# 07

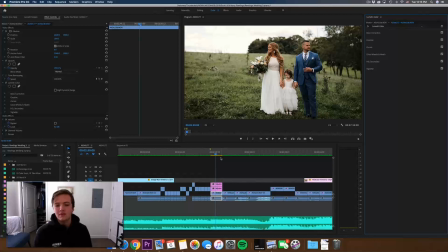1s
Hello FTF family. So a lot of you have been asking me for a while now for an in-depth look at my color grading process. A lot of you know Archer and I are in the process of creating our own LUTs for you to have, and I'm trying to perfect it, so that's still a little bit of a ways out.
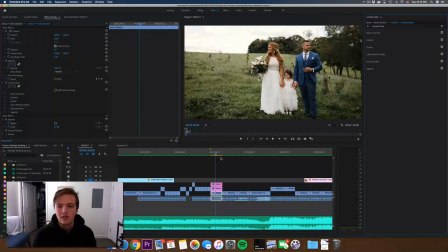17s
But for now, I'll be showing you my color grading process using White and Reverie's Timber collection. So as you can see here, this is one of the shots from my latest wedding. It was in Ohio. It was a gorgeous couple, gorgeous wedding. I was very blessed to be there.
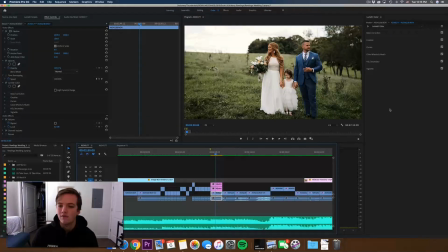32s
Here is the post color grade footage, and here is the raw file. So I'm just gonna toggle it on and off for you. As you can see, a lot of changes. The greens become more warm and desaturated. The whites get brighter, and the blues in this suit completely changed color.
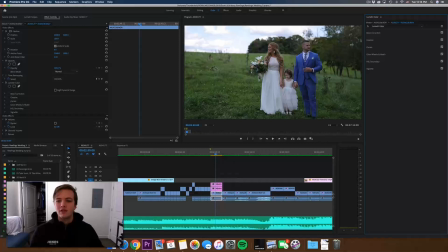51s
I wasn't the biggest fan of the tone and the hue of this suit, and so I made some adjustments to make it more cinematic and more appealing. So I will take you through right now my process for color grading.
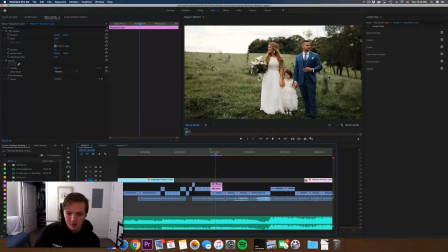66s
So for above my footage, I have two adjustment layers which I'll be using. I don't want to mess with the final edit, so I'm just going to turn this off and then apply Lumetri color to this adjustment layer, and I'll show you how to color grade it with LUTs.
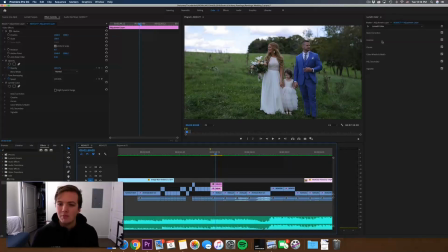81s
So it depends on the footage, but for me, I always like to add my LUT first, and so I'll go to my creative, and if you've added your LUTs properly, they'll be able to show up in your creative. I've seen people input a LUT here in your basic,
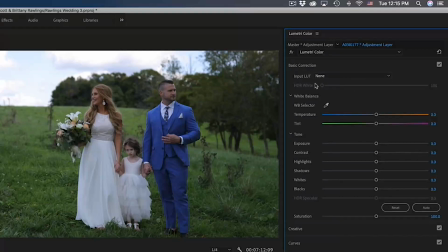95s
but that doesn't allow you to adjust the intensity, and it doesn't work as well.
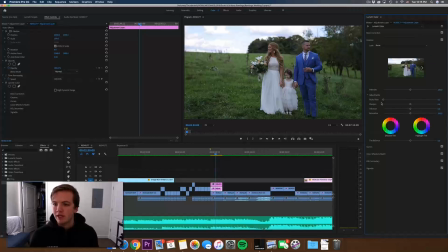99s
So make sure to put them in your LUTs folder in your application, and then they're automatically here. So I'll go to creative, go down. We have 5 options to choose from. So let's just start with the first one, and we can kind of toggle through them using this arrow right here. There's that one.
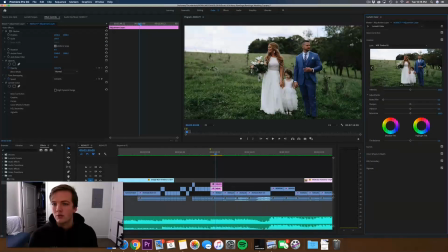116s
There's number 2, number 3, which has almost a faded film look to it. Number 4, more green, and number 5, more yellow. So of all those, I like number 2 the best. So this is just the LUT on and off.
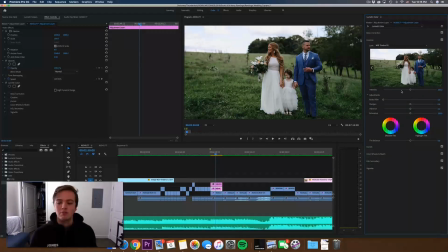134s
One of the reasons I love the LUTs is because you can apply it at 100 and it still looks great and the skin tone's looking great. But I'm going to apply it at about 72. Okay, so once that's done, I don't really mess with any of this, and then I go into my basic tab.
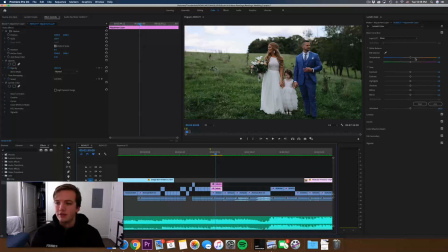152s
So for the look I'm trying to achieve, I want it to be a lot warmer. So I'm going to pump in about 26 into my warmth tab. This is with it off, that's with it on. It just adds a pretty look, but as you can see,
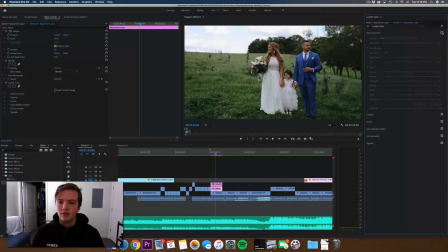169s
her dress is starting to become orange and not white, which I don't like because it makes it look fake. So to get rid of the orange tint, I'm going to add a little bit of green into my image. That should do it.
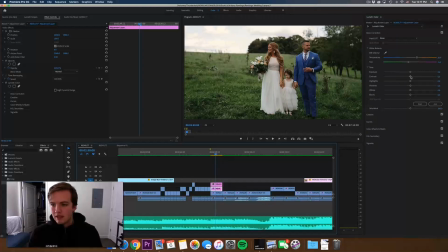185s
As you can see, her dress is looking a little better now. And I'm going to make this pop a little bit by putting some contrast into it. As you can see, it just adds some depth in the shadows. And then I'm going to bring up my highlights to make it pop more,
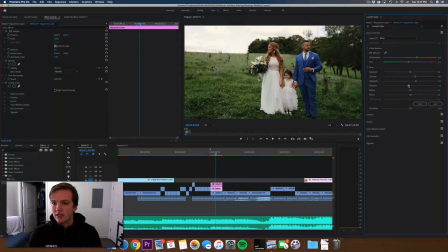202s
and my shadows, because if you look at his face, there's some deep shadows there. So I'm going to bring this up to about, let's say 22. And now I'm going to make her whites pop even more, like so. It's a little bright, so I'm going to bring my blacks down a little bit.
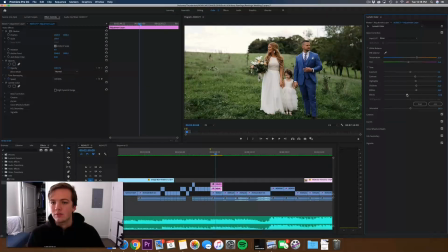219s
As you can see, it just changes a little bit. Go all the way down, you can see what it's affecting. You can bring it all the way up, it brings your blacks up. I'm going to bring it down to 5.6.
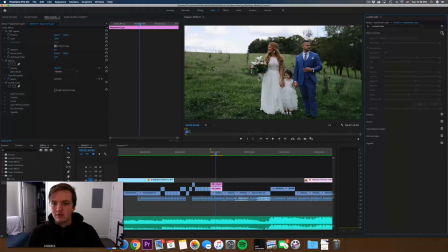229s
So that's with the basic color correction and the LUT right there. So that's with just the LUT, that's with my color correction.
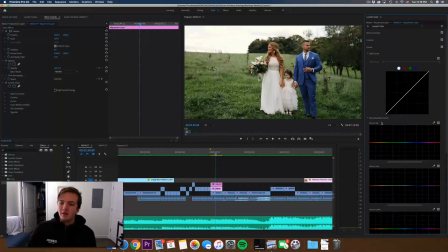236s
Looking better. Okay, so then I'm going to my curves tab, and with Premiere Pro 19, they changed the color wheel to this, which I love. It's so much better to use.